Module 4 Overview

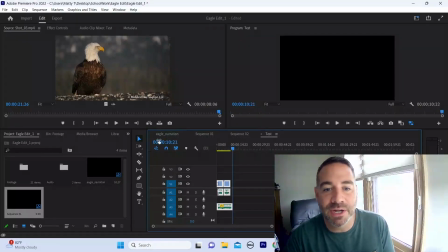12:19 Now I can test with this, and it's not gonna destroy anything over there. So I've even done it on my first feature film. I mean, we had a new sequence for every scene, and then for every act.
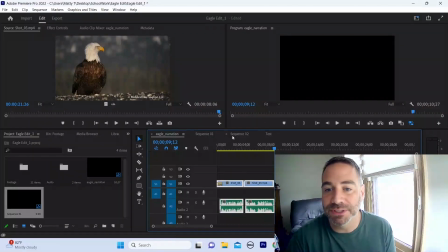12:34 So you can sometimes get a lot of these. So you do want to be specific with how you're naming them. I wouldn't just do 0. When you pull footage in onto your timeline, it's just automatically going to name the sequence what that shot was.
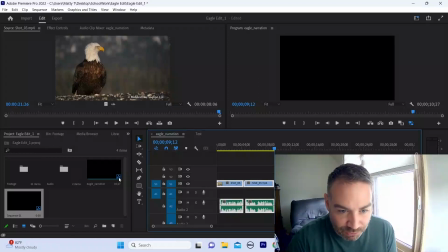12:46 And then if you do have more than one, see this little symbol here kind of looks like your timeline. You can then go ahead and make a new bin for your sequences.
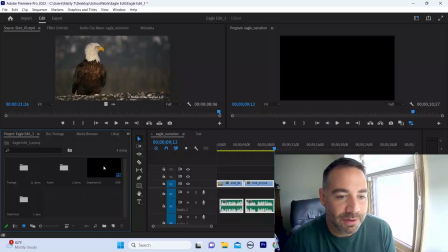13:02 Okay, and then just bring them all in here. If you ever get lost, you're like, where the hell is everything? I know those are where my sequences are, and that'll just pop them up right there. All right, so that's the Eagle edit. Again, well done. Good job. Fun stuff. The
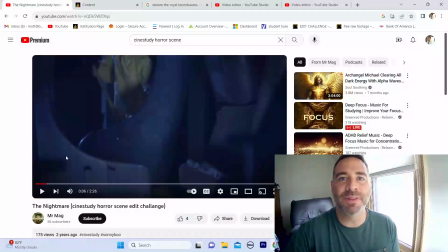13:23 chase scene. I've saved some in the past. I couldn't find the hard drive of some of the students that turned out really well. All around, some really good stuff. This class, it was kind of every class is a little different, right?
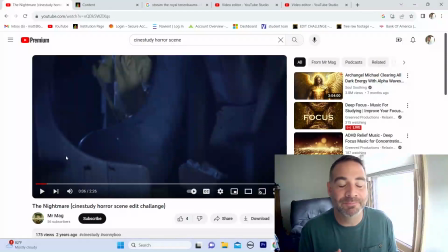13:39 So a lot of people nailed the chase, right? They made the chase very exciting, very dramatic. Some really good ones. Now, where a lot of people struggled is the kitchen scene. And the reason for that
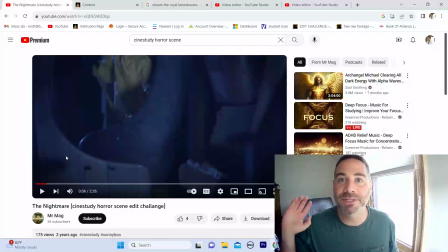13:56 primarily is because, and I don't mean this to be mean because it's free footage given to us by Cinestudy, that actress is awful. You want your actors to be consistent in the delivery of their lines, the gesture of their hands, and things of that nature because she is hard to edit to. All right, so let's just go through this.
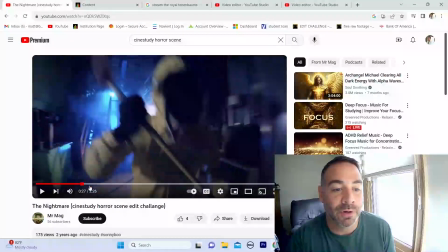14:18 You know, I didn't require music, but certainly for a scene like this, you're going to want some kind of sound.
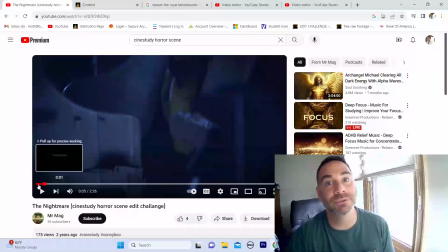14:27 Again, you didn't have to do it, but I bet if you go back and put music in, you're going to be like, oh, damn, that's incredible.
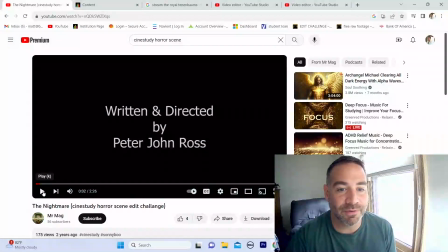14:32 Let's just see this student I found online. I thought was pretty good.
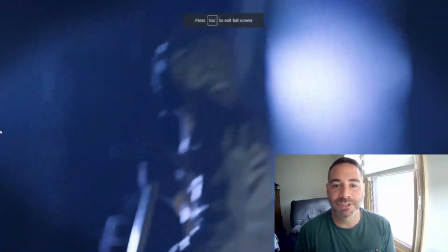14:39 Slow in the beginning, building up in suspense. Obviously, this is way more produced than you needed to do.
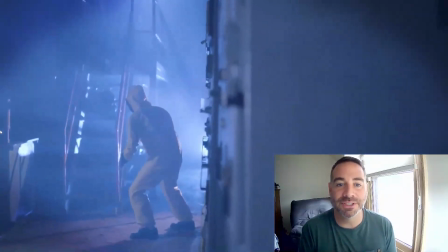14:47 Building up this drama of this character coming in. Boom, there she is.
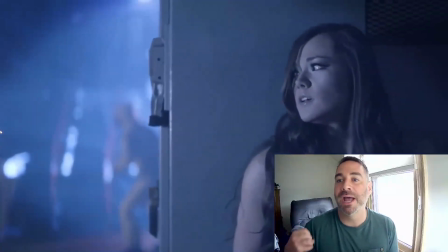14:52 Heighten the suspense.
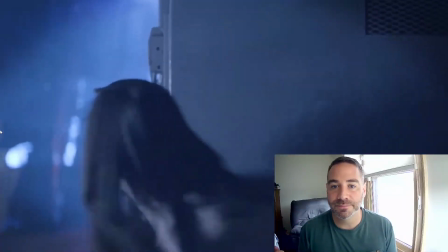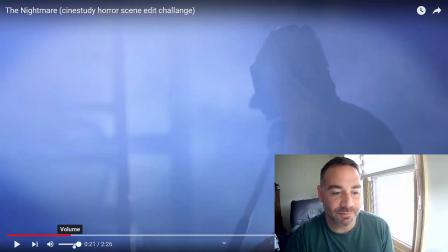14:59 Good match on action. Let me pull this down just a little. Good.
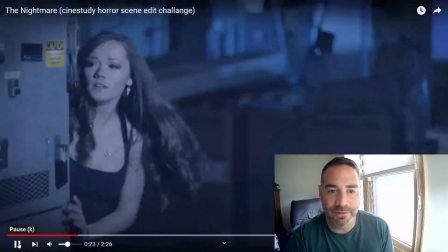15:05 So her head is there. And so that one's a little late.
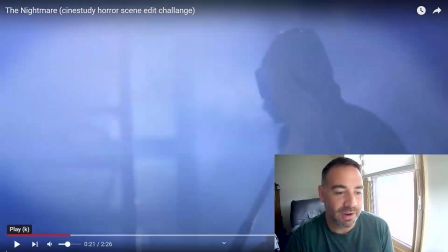15:10 You can kind of see when you go back. But, just be careful on your match to action.
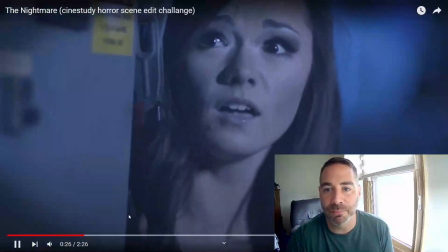15:16 Like her head's already through. Boom, boom. It's action. We want cuts.
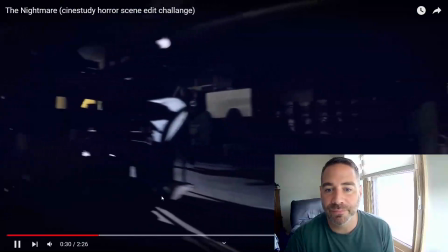15:21 We want excitement. They used a little bit more.
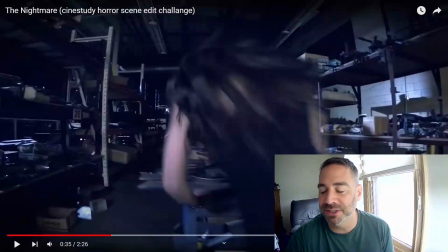15:26 This is really hard. This footage doesn't match. They shot this on some kind of GoPro. You'll be frustrated as an editor. You'll sometimes sit in there and be like, how the hell did they shoot this? What were they thinking? Again, this one is just for practice, but they shot this either on some weird extreme high angle thing, like a GoPro.
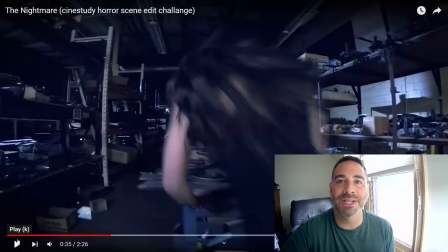15:46 But you just got to, the trick is you got to work with what's there. You got to work with what tools you've been given to try and find a way to make it work.
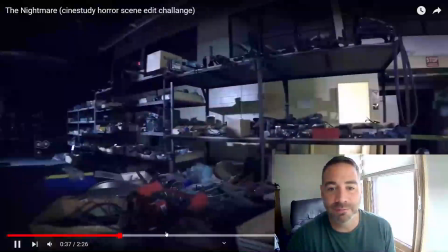15:56 So again, positively, like,
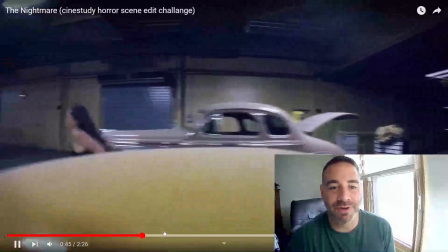16:02 just, it's almost like these two actors have never like moved. Like, where's the shot coming up?
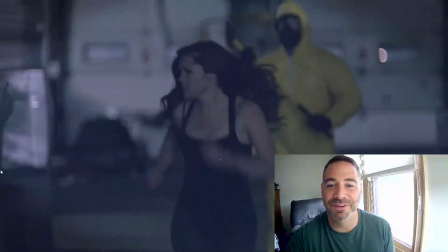16:09 Here, it's like she's never ran in her life. But hey, it's what you got to work with.
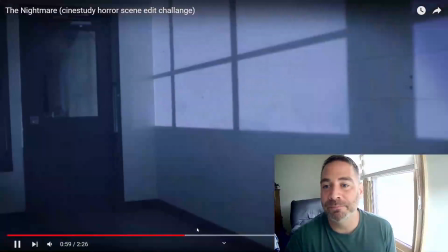16:15 Free footage to practice on. So again, as they get up here, some of this footage was really hard to do.
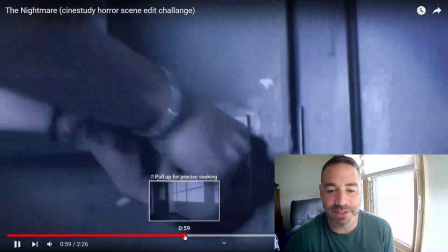16:24 Like there are cameras and shots, things like that. But see how they just went from, she went here.
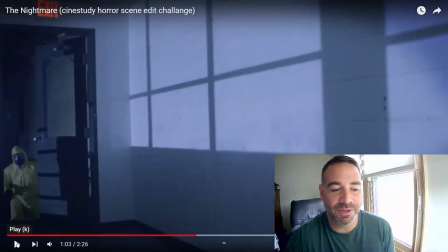16:29 They cut out a little bit of the geography because now it's a door handle at the other end.
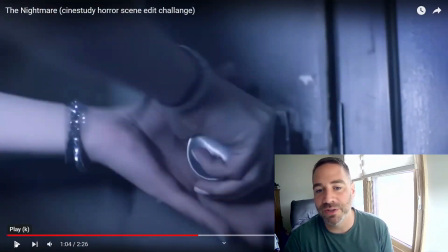16:34 We can assume that, and it works. It's just like, oh, she ran from one end to the other. Some people did a cool thing of putting that in the beginning, which worked.
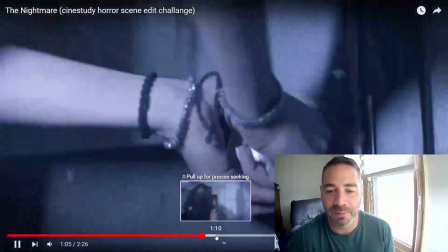16:42 But watch,
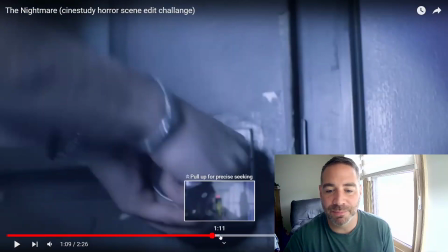16:46 that was a shot I didn't see a lot of from people, like her feeling trapped right there.
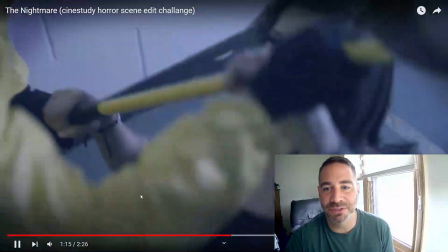16:51 Again, you can see a cameraman over there, so it's kind of a hard shot to use. Weird acting.
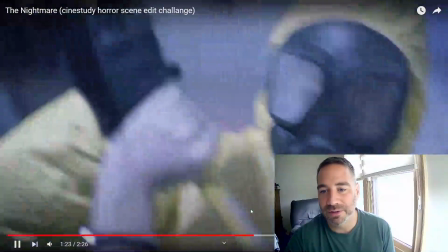17:02 Cut.
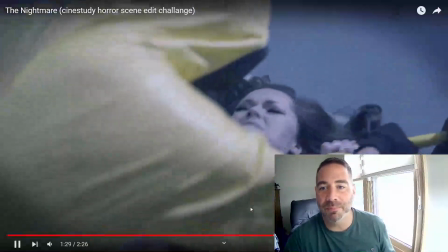17:07 So certainly not perfect, but it's pretty good.
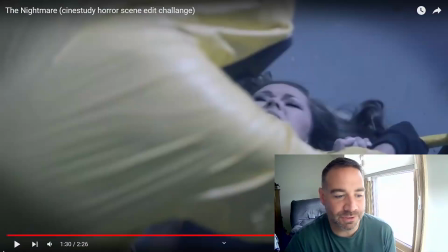17:13 See how they use the tea kettle sound right here? I don't think one person caught this.
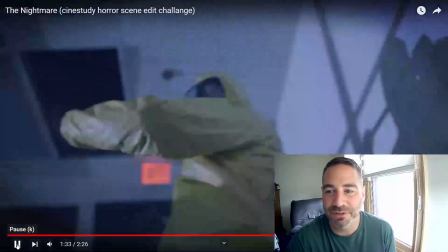17:18 Maybe they did. She screams, and they layered in the sound underneath it, right?
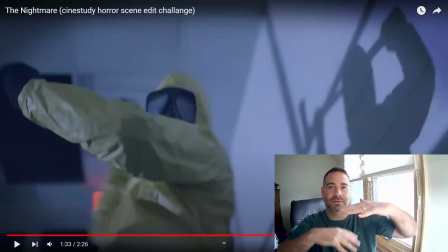17:24 You can add as many layers on your Premiere timeline as you want, right?
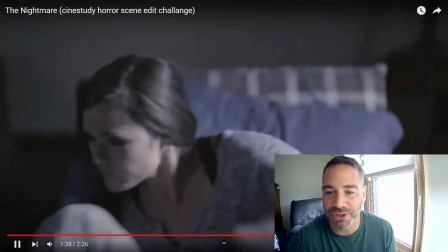17:31 She wakes up, and we still hear that teapot. Watch this bridge. They bridge over to that.
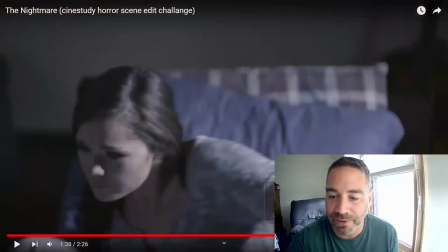17:37 Beautiful. That was really well done. Watch that again.
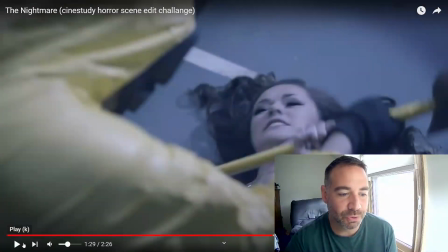17:42 So it goes from the dream to her awake to the kitchen.
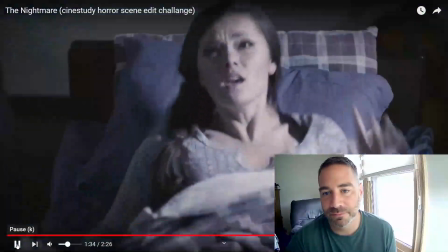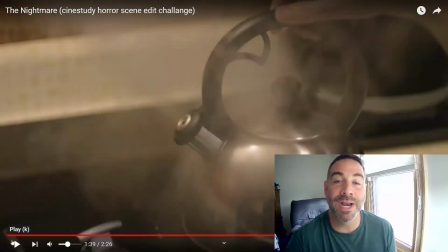17:54 See how that just adds like sound and video and editing all coming together to make something work, even when it's, kind of a subpar performance. Okay, let's watch this kitchen scene now.
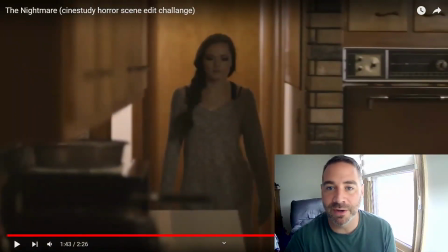18:09 Establish the geography. So we see the tea kettle right there, right? That was the motivation, the sound motivation that got her up.
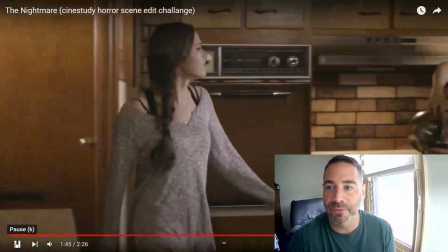18:18 Now into the wide shot. Establish the friend there pouring the tea.
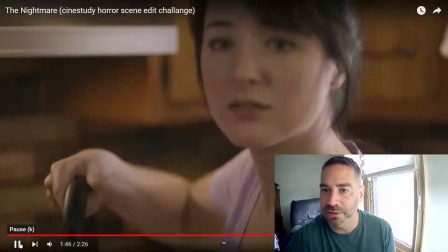18:24 Maybe could have held on it a little longer. Only because this shot is out of focus, so
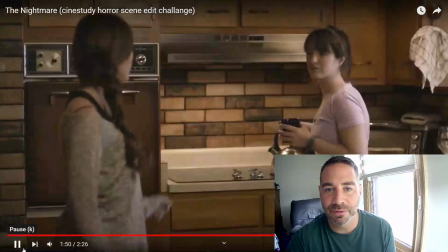18:34 close up, back to a wide. Now this is where probably people it got tricky, is because her performance is so stilted that it would take a really long time to clean it up. A lot of time in fact. But now we went back out to the wide.
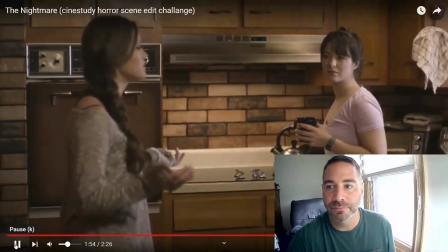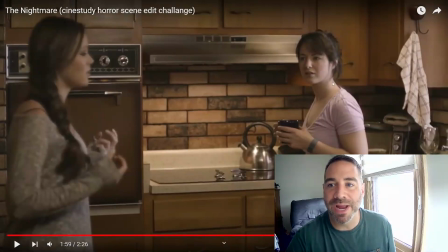19:00 Part of the reason they're going to this is to get that reaction of the friend. She's telling the story for the friend, right? So we're looking for her reaction. And that was the number one thing missing, is we didn't, a lot of students just put in one of the shots here, the wide shot, and just kept it.
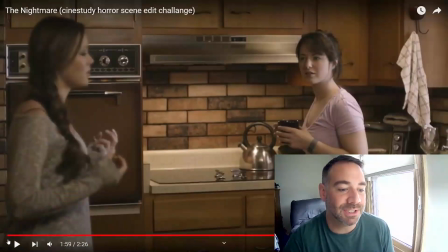19:17 Occasionally that could work, but we just came off this really intense chase scene. So when it's that slow, it makes it hard. So even if you just went and took, one of the friend's reaction shots and put that in there, it breaks it up a little.
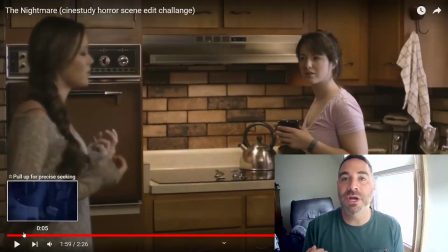19:34 I know there wasn't a ton of the friend in the close-up. You can even find, before they even called action, and she's her eye line is matching on here, right? You could even have pulled just clips of that before they started actually doing the scene and pepper that in as the reaction shots.
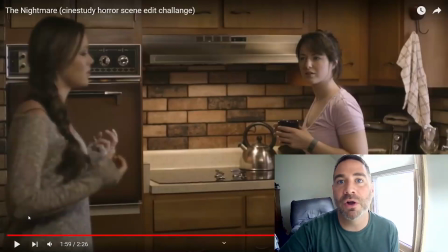19:54 Because you don't need to always pull the audio in. You could just pull the video. And if the director's in the background talking, well, who cares? The shot works. I've done that before on film. I had a good reaction from an actor one time. He was like looking around befuddled, which I needed for the scene.
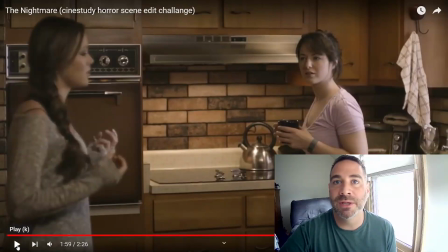20:11 But in reality, it was just before we shot, he was looking for me to ask where he should be looking in the scene, but it worked.
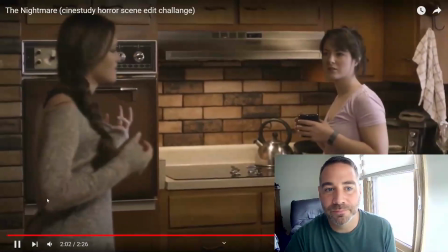20:18 Hawkins warehouse, and then we went up some stairs, and it was about to do me in, and then I woke up.
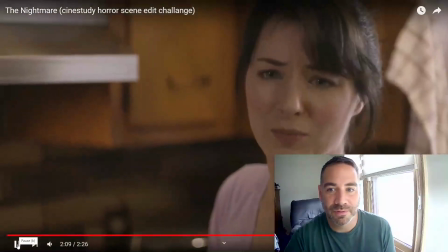20:25 But it was so weird. It's terrible. You knew this more than I do.